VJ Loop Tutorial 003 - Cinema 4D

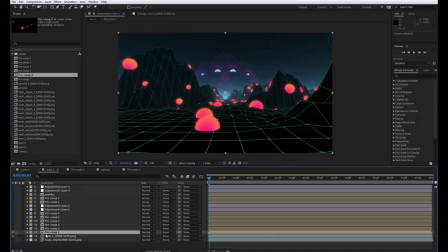2707s
But then on this layer, so if I enable it and go to the effects,
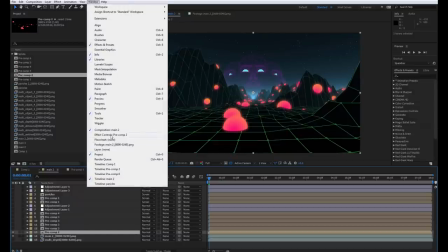2712s
which are missing here, so let's enable the effects window. Okay, there is a fast blur.
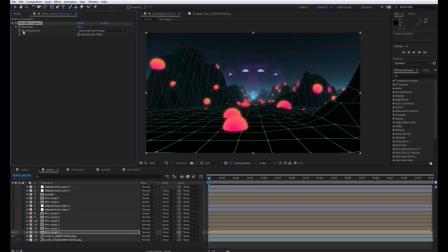2719s
That's all there is. The blurriness size would depend on the scale of your scene or the size of your frame.
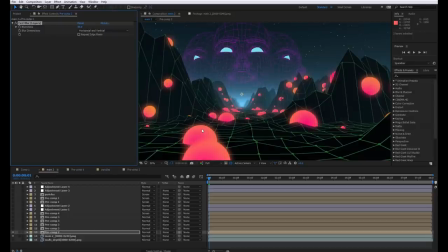2727s
On a 4K frame, 65 gave me this kind of look, and this is the giant 4K frame.
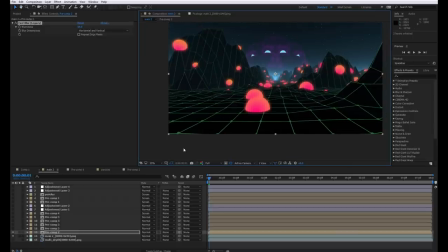2734s
It's very, very large. Okay, so that's that layer. The blending mode set to normal, interestingly. Sometimes I would have screened this or maybe added, but I guess normal didn't look too bad, and it maintained the saturation, which I liked.
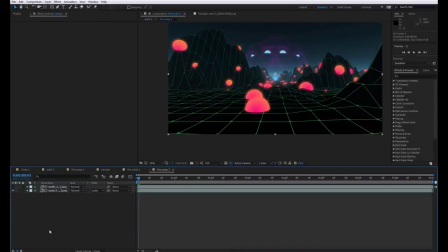2752s
Precomp number 3 is the eyes for the three heads at the end of the scene.
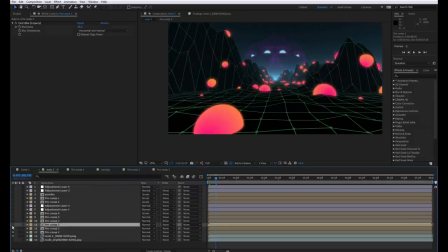2759s
Now, this is not relevant here because we just built a different scene, but again, it's the same kind of thing,
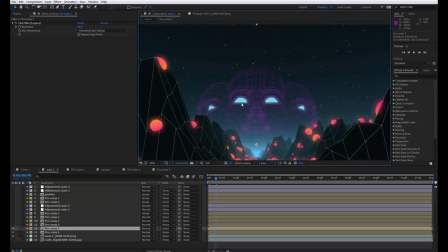2767s
just a fast blur effect just to create that glow around the object.
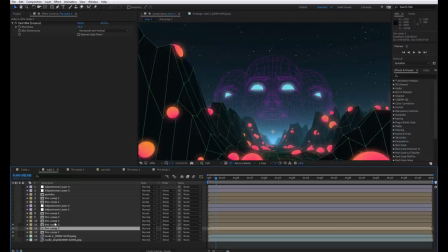2774s
I have several versions of this, so precomp number 3 is here a total of 4 times. So the blur just got bigger each time, and it created an exaggerated glowing effect. So there's 3 layers, there's 4 layers altogether are doing this right here.
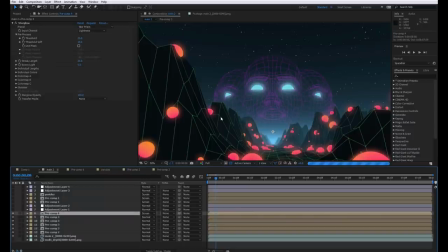2793s
Number 4 in this case was, let's see, it's taking a while to load that one up.
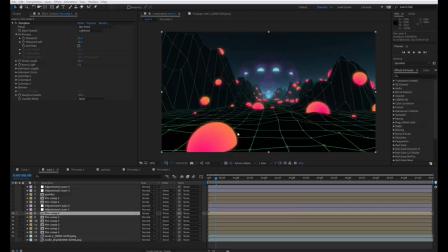2802s
Okay, actually crashing now, so let's close Photoshop, and I'm going to purge my memory, which is gonna free up my RAM. Okay, we should be fine now.
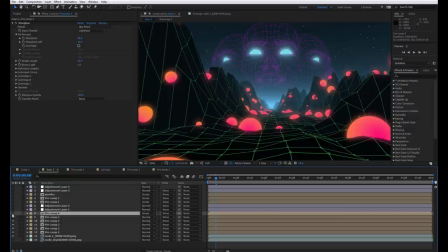2816s
But this pre-comp number 4, I actually can't tell what this is doing right now.
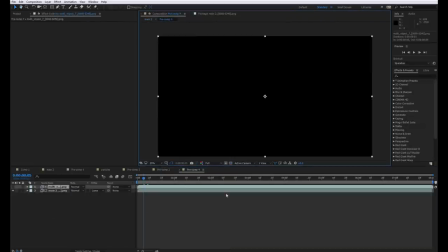2824s
We can go in and take a look. Okay, I know what it is. It's not there the whole time. This must be the layers, or the lasers rather, getting fired from the eyes of the heads.
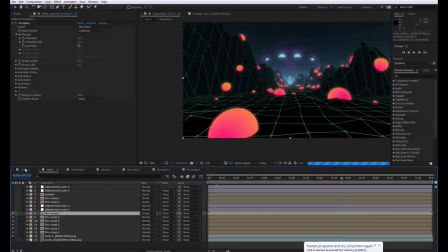2837s
So that's why there was nothing showing up there for a second. They're not always there. You know, they're only there when they fire.
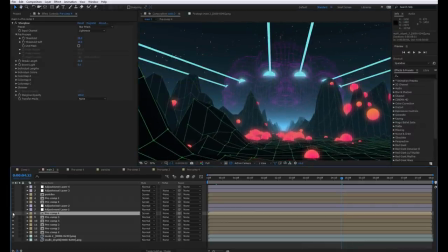2844s
So there you go. That would be that layer. You know, another object buffer setup inside of a precomp, except this time I used the trap code star glow effect instead of just some regular glow, and that gives me this interesting looking glow,
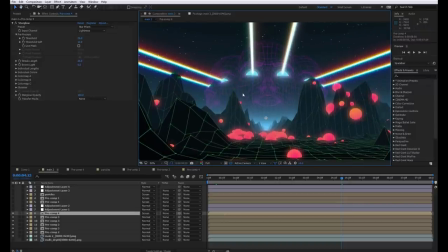2861s
which is, you know, multi colored. But if you don't have, you know, a plugin like this, you could still just
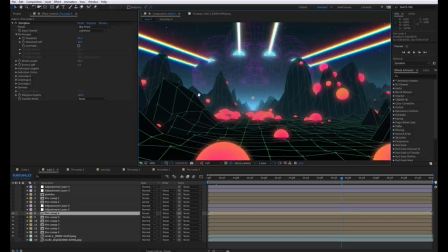2868s
create glow the way I showed you before with just, you know, some blur effects or even the standard glow effect as well.
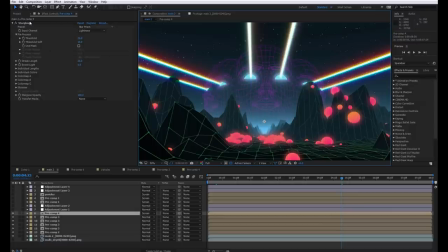2877s
But if you do have star glow, one of my favorite presets in star glow is the star prism. Actually, all these prisms here look quite interesting in their own right. It just gives you these interesting colors, and I really like those.
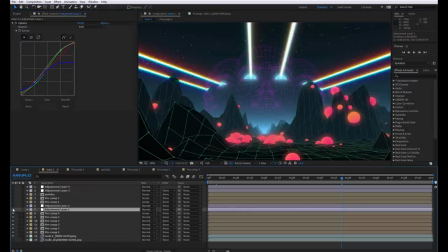2893s
Okay, so that's that layer. And then there is an adjustment layer.
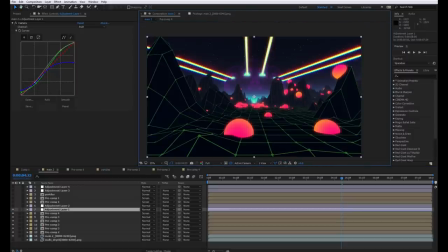2898s
Looks like some color grading. And if I turn this on and off, this is the difference.
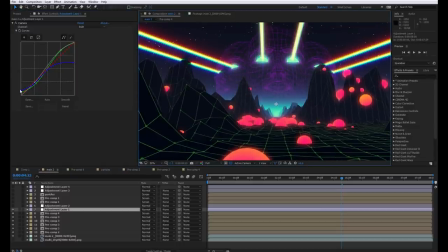2907s
So just by looking, I can tell I put more blue into the shadows and took it out of the highlights,
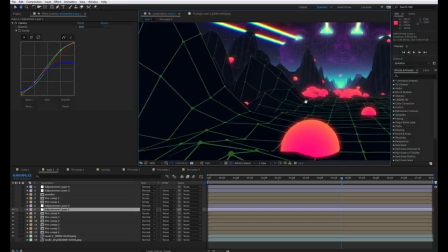2914s
which warmed up the highlights, but created this nice kind of look here.
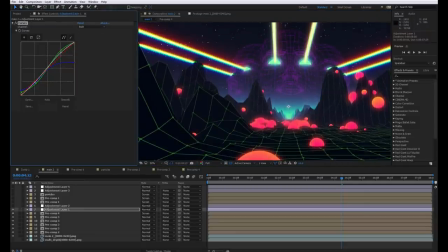2921s
You know, if you want to observe this even more, we've got some green. Just putting more green, I guess, into the highlights. Red was untouched, interestingly, but that's just, you know, some basic play with curves there.
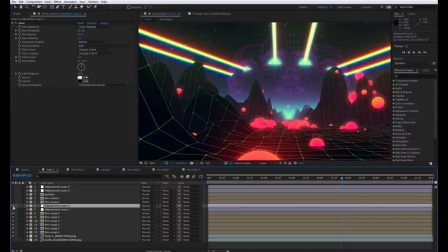2939s
And next was some glow on top of all the layers.
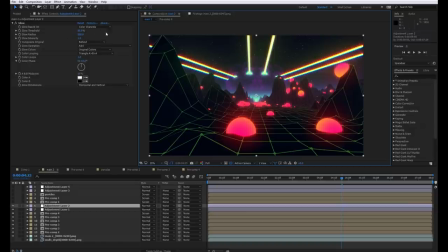2946s
So this is the standard glow effect, you know, glowing based on the color channels, the glow threshold of 85%.